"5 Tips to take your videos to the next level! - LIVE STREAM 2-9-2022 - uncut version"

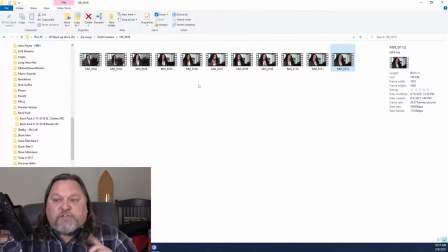[22:10]
Let me go back to these Stephanie videos.
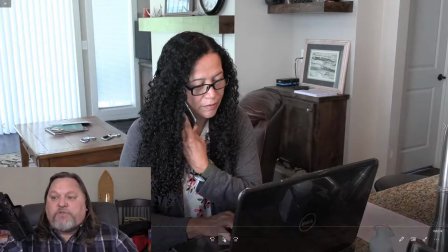[22:13]
Okay, we've already found out that if we look at this one, I've got too much in the frame. I need to tighten it up.
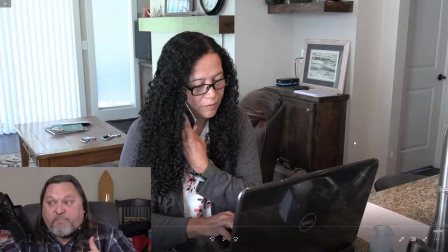[22:21]
I also need to get the camera further away to get a better depth of field so the background kind of blurs out behind her.
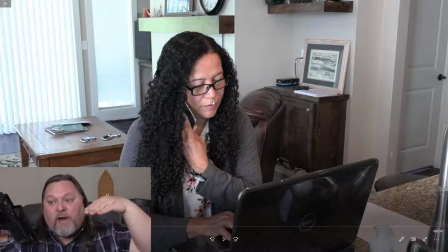[22:30]
and if you look I'm not looking straight at her eye I'm kind of looking downward at her so she kind of looks small in perspective of the laptop
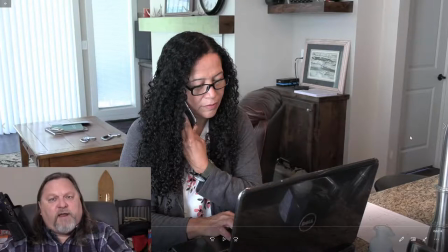[22:39]
and the end table she doesn't look as important in the frame that's a big deal if I'm going to focus on her and the message she's going to tell I want her to be focused on subject and be important looking she is the focal point here
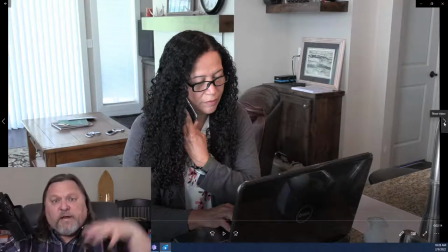[22:58]
so if I skip ahead and I'm moving the camera around this is called your setup this
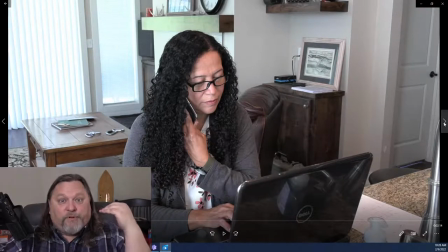[23:03]
is why it takes 20-30 minutes before you're ready for a video shoot you've got
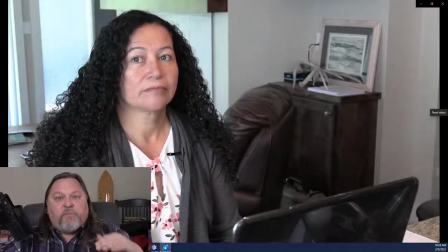[23:09]
to prepare for it so here I try to move the camera I'm more a little bit level but
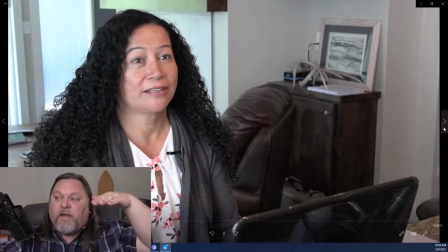[23:14]
I'm still a little bit looking down at her I want to improve that downward angle be more level
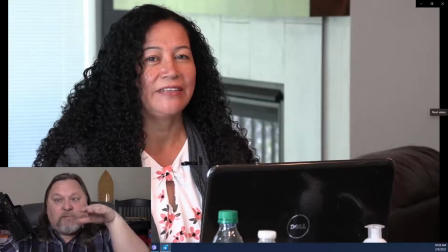[23:20]
uh I tighten things up and now I'm a little bit more level more eye to eye with her
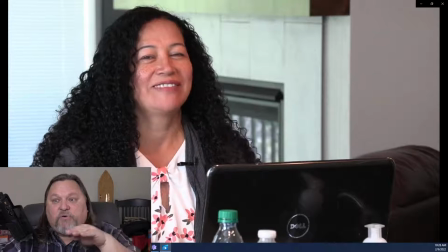[23:26]
you can see it increase and improve as I go along
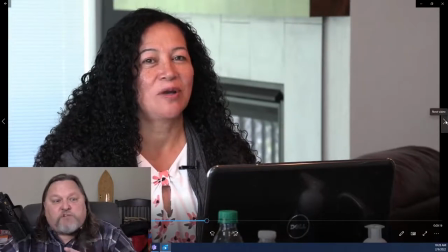[23:30]
and she's just got a great smile so I want to accentuate
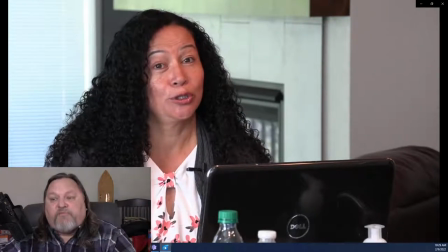[23:35]
her smile and the warmth of her face and her welcoming you with
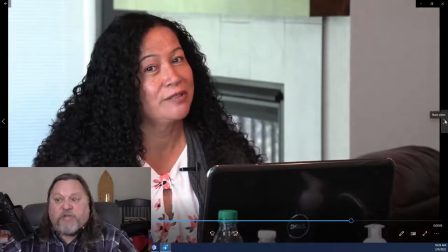[23:39]
the message and her message that she's videotaping again
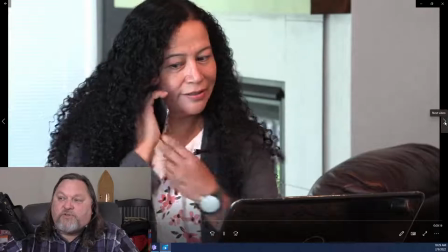[23:45]
about the same we got a phone call right in the middle of video shoot so if you're in business turn off the ringers on your phone so you don't get interrupted.
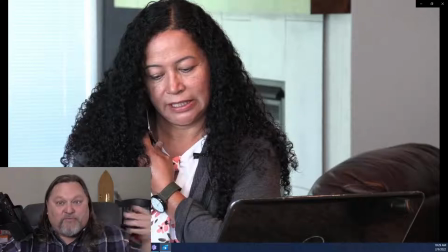[23:54]
I got the ringer and my phone turned off.
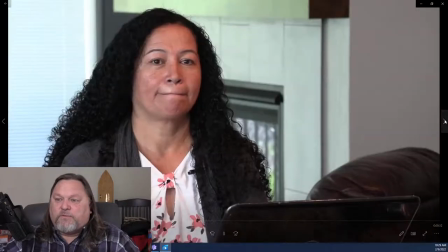[23:59]
And then here, I think this is like the last one. There we go. Well, I forget here.
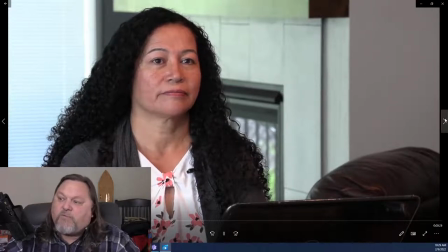[24:04]
Which one was it? 16. You might have one more here. Here we go.
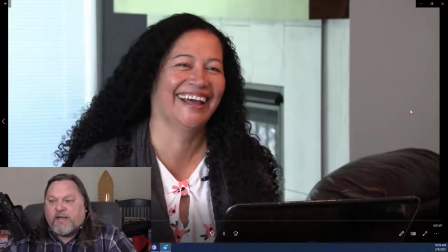[24:10]
This is the last one. This is the take of the day. So you can see my compositions go to the frame.
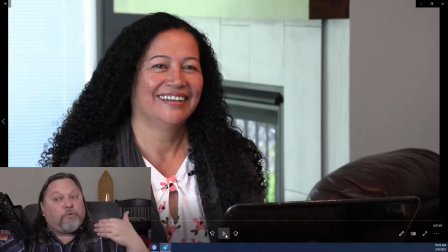[24:17]
I got the depth of field because the cameras pulled away 15 feet. That was your tip. I got good sound with a lavalier mic. I got good frame composition.
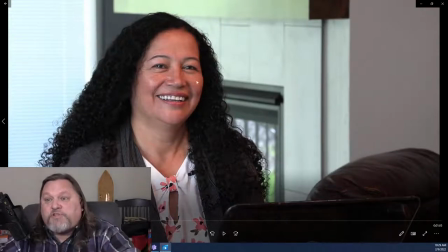[24:28]
She's on my third line right at the cross of the thirds, which is right about here on the frame. I got it right on her cheek.
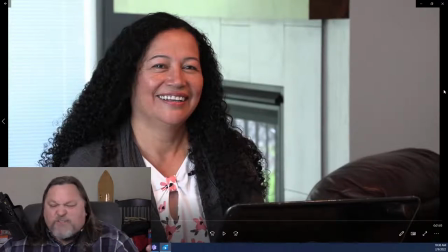[24:37]
To me, that's as good as I'm going to get without fancy lighting and bigger, bolder cameras and detachable lenses.
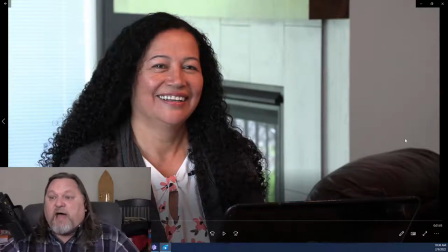[24:45]
That's a pretty good shot for what I'm using it for.
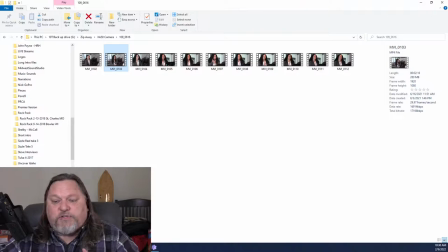[24:50]
um another thing here and it goes with this tip i want you to lean in on this one okay
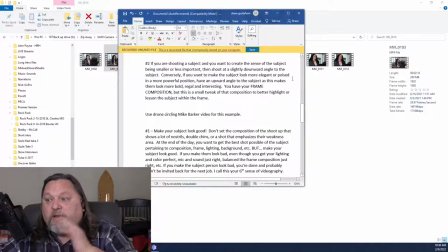[24:57]
i've heard that phrase from somebody else and i want you to lean in on it okay this is tip number one your best tip
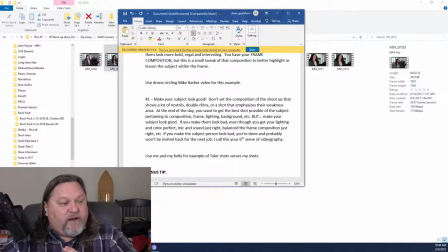[25:10]
ever and i'm going to go back to full frame on this one so you can kind of catch me, okay? Tip number one of the hack, make your subject look good. I know it sounds basic, and it's kind of like, well, yeah, duh, I want my subject matter to look good. But hear me, make your subject look good. You use these hacks, you get your depth of field hack, you tighten things up, you do your composition, you get it level or slightly up to show them a little bit more dominance and more presence and strong. You've got good microphone, a good leveler mic. You have perfect composition and balance with all your thirds.